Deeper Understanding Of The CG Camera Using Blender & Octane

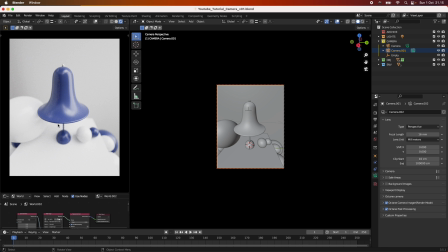481s
Also here, this is much larger than this part down here, so we really have a focus here, and you don't really have an idea of like exactly how the product looks in like reality.
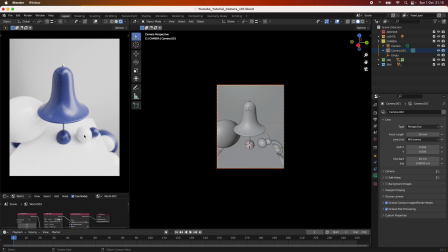498s
And that's why I typically don't suggest using really low focal lengths on product shots if you're not sure what you're doing, and if you are not doing it for like an aesthetic sort of
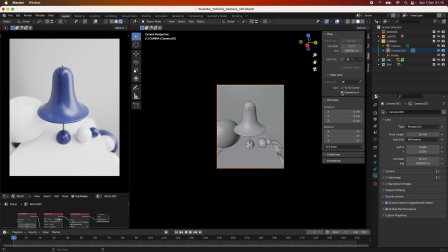518s
purpose. So because a lot of the focal lengths is just set automatically within 3D, like as a standard, maybe a 35 or 50 or something, you would have to learn what these things over here does,
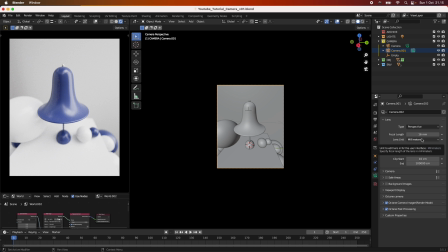532s
and what the different kind of focal lengths does. So I hope that I've just now briefly just summed up that what my approach is
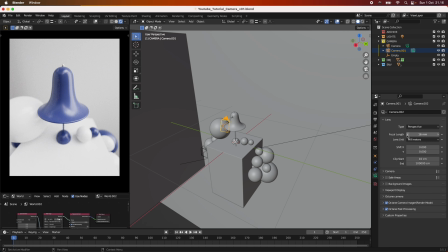542s
when doing especially product photography is normally going with a higher focal length above 85, even normally around 100,
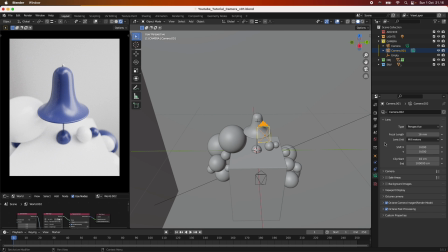552s
200 stuff, and never using like the 35 or 20, 24, 16 millimeter lens. Only if I want that stylized look that you can see over here now. Let me just go back to this one here and change this one back to 200,
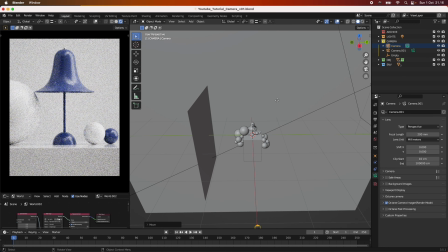572s
just so we sort of as you can see, it's way more realistic and more
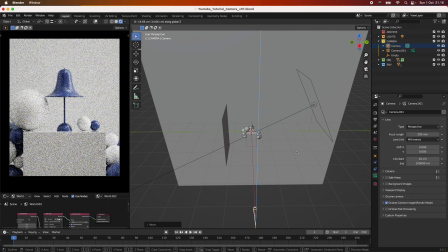580s
it's just it seems more right in sort of a weird way. But yeah, so yeah, that's the focal length, and it's set to millimeter, and that's how it also is in the real world.
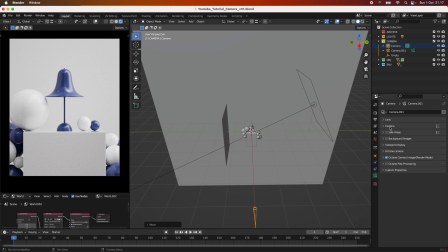598s
But let's just go further on with like the settings and how we look at things. The camera, the sensor size is set to auto, and it says to 36 millimeter, and that's totally fine. I think it works sort of like a full frame camera.
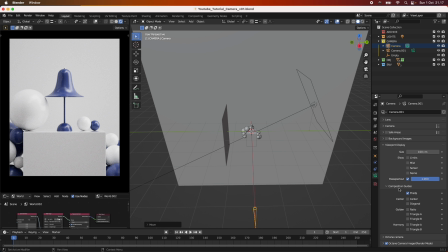618s
And yeah, and the viewport display here, I normally under the composition guide put these thirds on, and what you can see here is that they sort of give us these lines here, and it just helps me line up the different part of the image to these lines here. If you look up
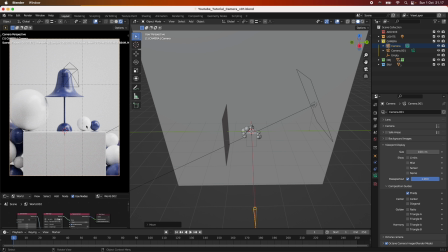640s
the golden triangle and stuff like that in photography, you can see that people often place things here in these kind of intersections here, these four intersections, and also have kind of
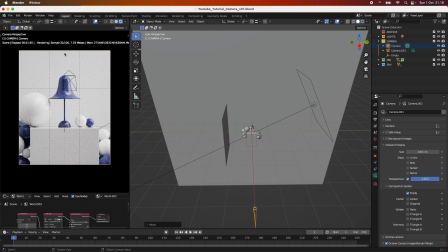656s
a bit of breathing room here from the top of the product up to the top here. It's always important to keep a breathing room in your images, and keep
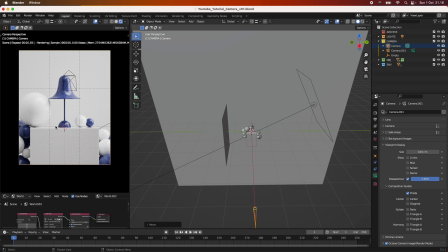674s
consistent with like the composition. Everything should be in line, and both sides should have the same weight. So what I did here, for example, just to give you an example, is that I filled the scene with these balls here, and I made this huge ball over here.
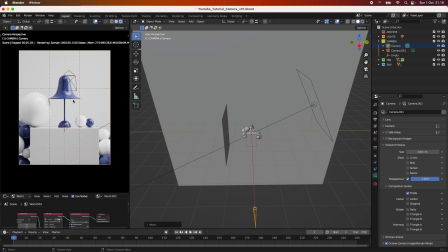691s
And now you might think, okay, I should also make a huge ball over here, but this is where our light comes in, so I didn't want to affect that. And it didn't seem right only putting this one here. So instead of having one big, I actually put two balls over here. So I thought that would kind of like balance out the image.
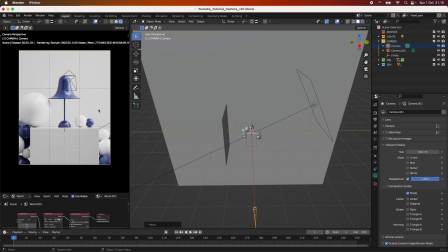708s
So you should remember to balance each side of your image, and where you place the hero. You could have placed the hero up here, but then you should have something down here, for example, to kind of balance these parts here.